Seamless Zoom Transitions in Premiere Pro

Last week, I got a question from Dan. He's asking me how to do that zoom in, zoom out video transition that will give you that fast, energetic, seamless kind of way to zoom in to another clip or zoom out to another clip.
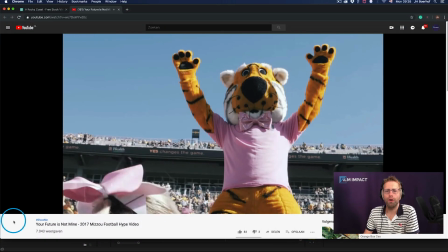(0:21)
He actually shared this video, and let me show you. There you got that quickly zoom in.
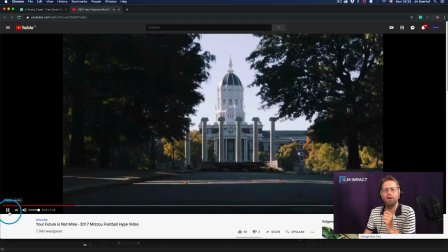(0:28)
We've got another part over here that zooms out and really takes you
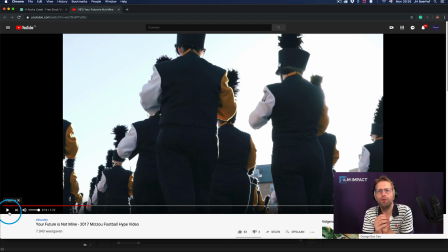(0:38)
straight into the next clip. And I want to show you two ways on which this can be done inside Premiere using Film Impact Premium Video Transitions. So let's start with the first one. One, I got two beautiful clips by Tom Fisk.
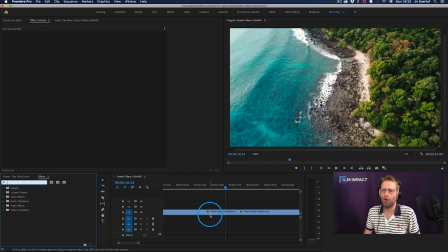(0:58)
I got these on Pexel's videos.
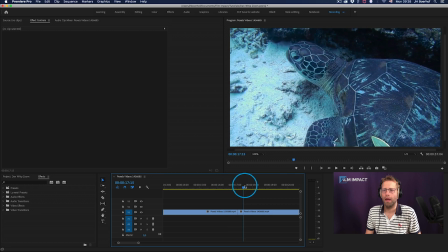(1:01)
And here you got this beautiful drone shot and another underwater scene with a turtle.
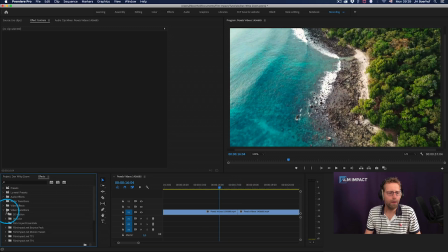(1:09)
And let's dive in straight away and use the impact zoom. And let's drag it in. Just drag, drop, and straight out of the box, it'll take you right in.
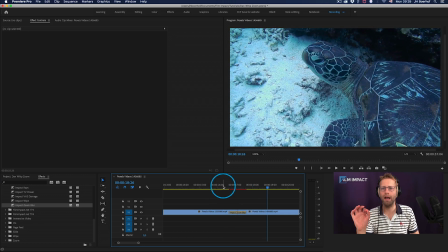(1:22)
So bam, drag, drop. Done in a mere second, right?
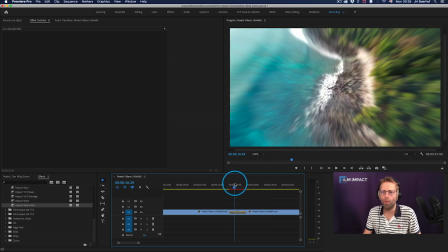(1:26)
But of course, I mean, we're literally zooming into these rocks area.
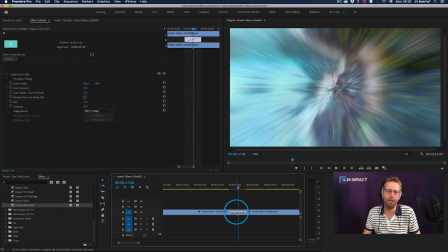(1:33)
So I can select the video transition and head over to the FX controls tab. And here you can reposition the actual zoom center, and let's get it somewhere into the sea.
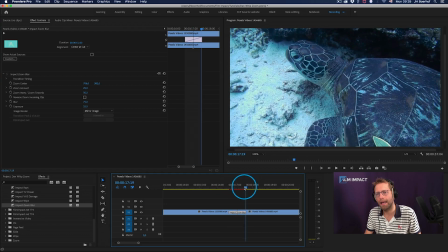(1:46)
So there you go. It's literally getting us into this particular area here,
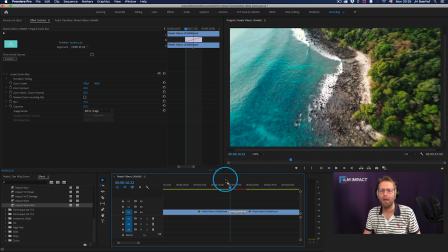(1:53)
as if the turtle was actually swimming right here, right? So, and it's zooming in.
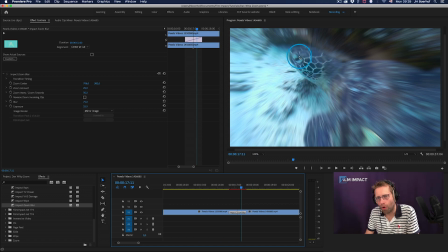(2:01)
Well, we could zoom in more to the head. That would be very attractive. I mean, the head of a person or an animal is always very, very an interesting part and an interesting area to zoom into. So let's tweak some more and really get to the,
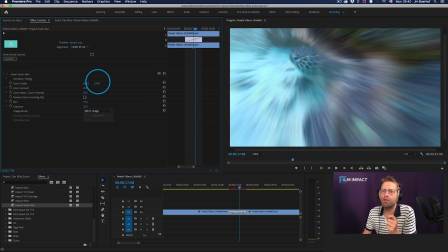(2:21)
go straight for the eyes, or just below, or just past the eyes.
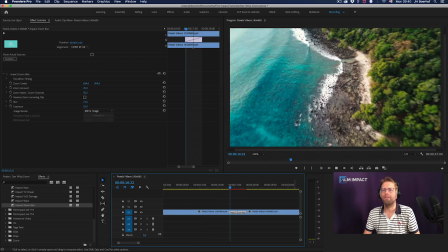(2:25)
I mean, that'll help to sell the effects. Bam, you're done, right? So, and this is very, very easy. Drag, drop.
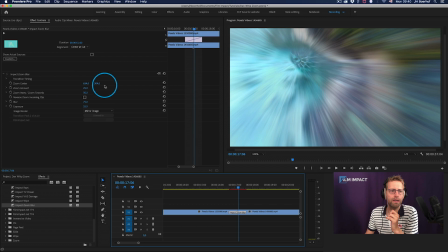(2:36)
This transition has more controls, and you can dive in and control the zoom amount.
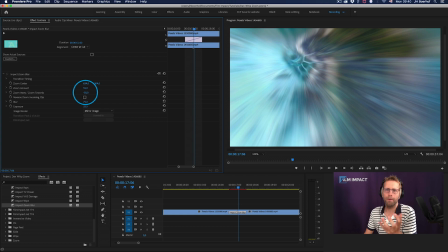(2:43)
You can control the direction of the zoom. So either zoom in, zoom out.
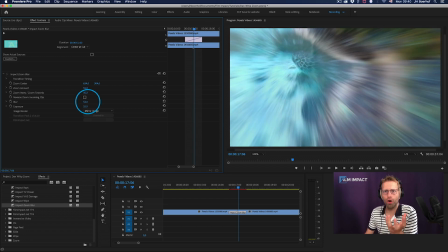(2:50)
You can change the blur amount. I mean, the blur really gives that impact, the power. It's accentuating the speed. So I would suggest you keep at least some of it in.
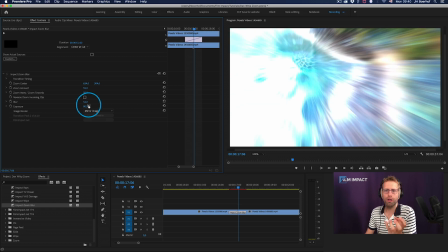(3:04)
And of course, you can change the exposure to really make your eyes pop and really draw the attention to awaken people during the video. So there you go. I mean, whew.
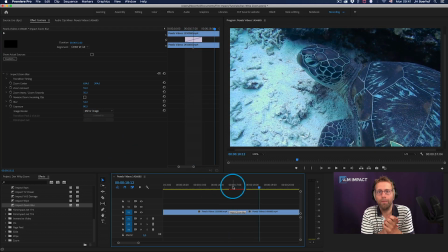(3:19)
So, and that's a very powerful way to do this, and it's simple, it's easy to use. But we've got another way, too. Let me delete this one and go to Impact Warp. Impact Warp is part of Transition Pack 4.
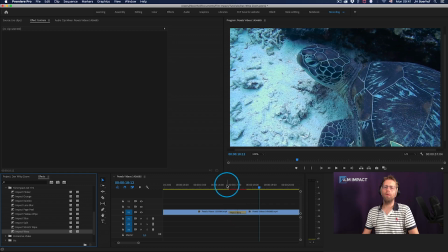(3:37)
So I'm gonna drag, drop, see what's doing straight out of the box.
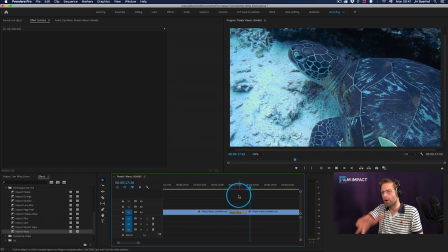(3:44)
So you got this fast, curly action kind of thing.
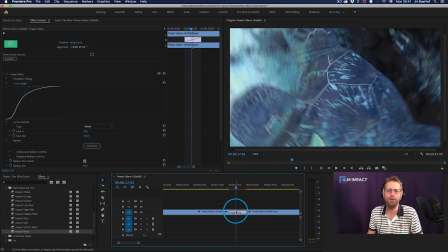(3:49)
And what I like about this video transition is that you can use the surprise button. By the way, we have this beautiful curve graph over here. And I want to show you this way because it will really
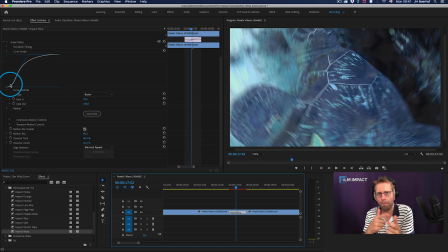(4:05)
get you more ways, get you more precise, more control.